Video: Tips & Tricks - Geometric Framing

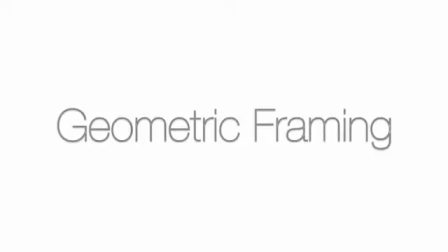(0:04)
Hello, and welcome back to Tips and Tricks. On today's episode, we're going to be focusing on geometric framing.
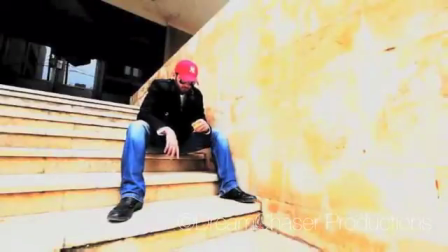(0:14)
It's important when making your movie to really think about where you're going to place the camera and how you're going to capture the action.
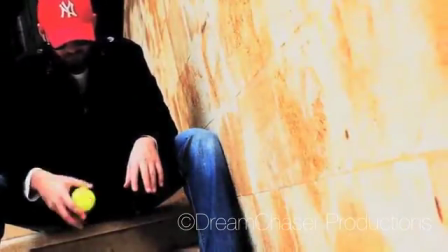(0:22)
Now, the great thing about cinema is that when it comes to this, you're really free to do anything you want.
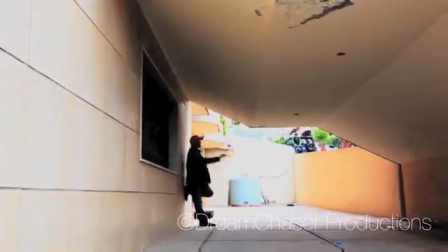(0:28)
There are a myriad of choices for you to choose from.
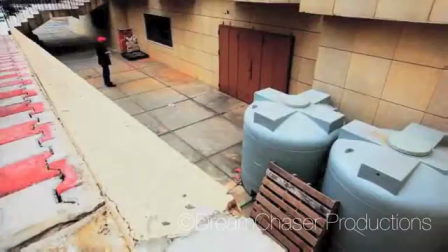(0:31)
Where you place your camera angle can really affect the way your film looks, and it also can affect the story.
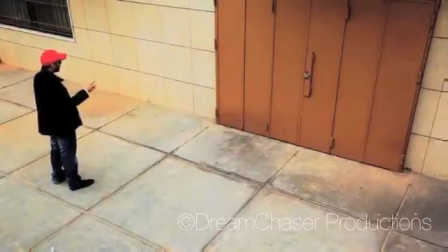(0:38)
Since film is an art form, it is important to wonder about what your camera angle does to that story.
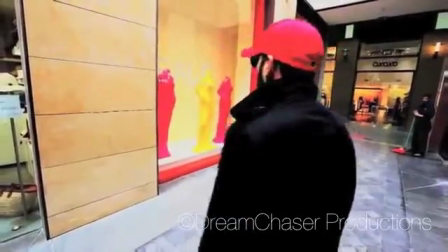(0:44)
For instance, are you trying to make a pretty picture, or are you trying to say something about the character?
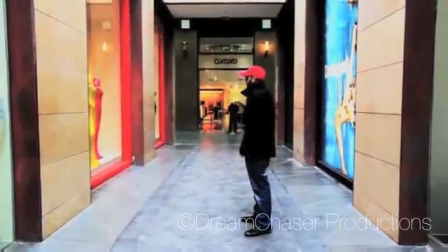(0:50)
Both are okay. It's just a matter of thinking about what you're doing before doing it.
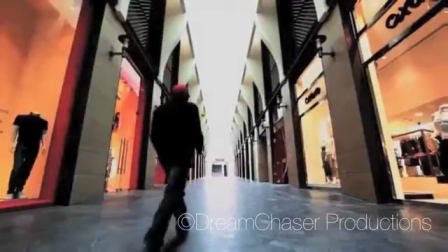(0:56)
What you're watching is a short project I worked on regarding geometric framing.
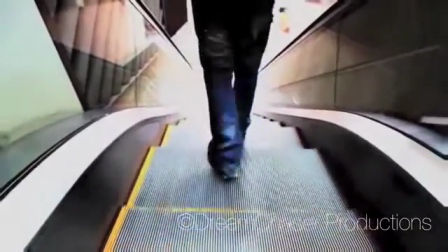(1:04)
To utilize geometric framing, just be aware of your surroundings. How does the architecture work with the camera frame?
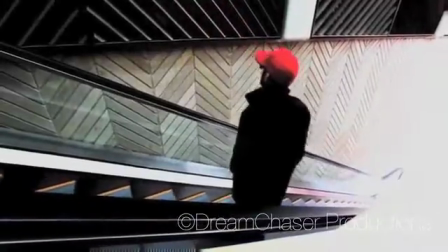(1:11)
Lower camera angles tend to emphasize the geometry of the location you're shooting at.
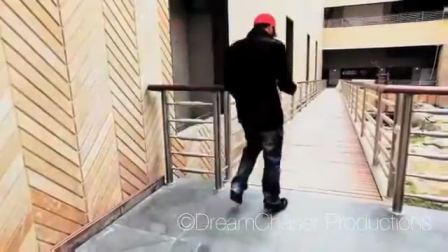(1:18)
So how does geometric framing really affect the story? Well, that depends on your story.
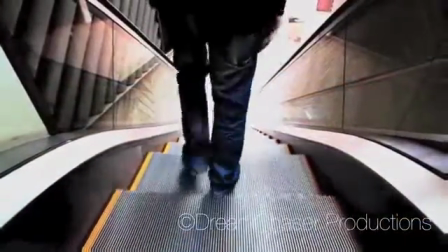(1:26)
For instance, the geometric framing may represent your character as a secluded person, surrounded by all forms of angles attacking him.
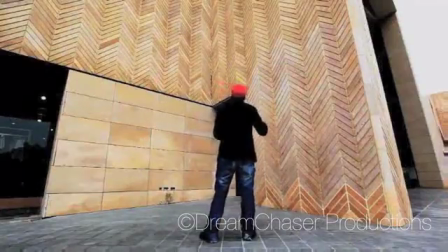(1:37)
At the same time, when utilizing geometry to portray symmetry, perhaps that says something about the character's personal comfort level.
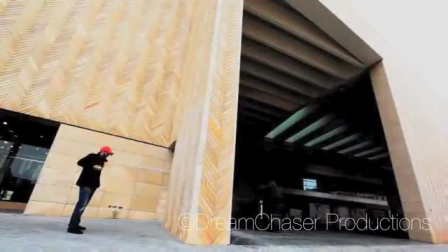(1:47)
And if there's nothing to be said, at least geometric framing can bring out a certain beauty to an otherwise boring location.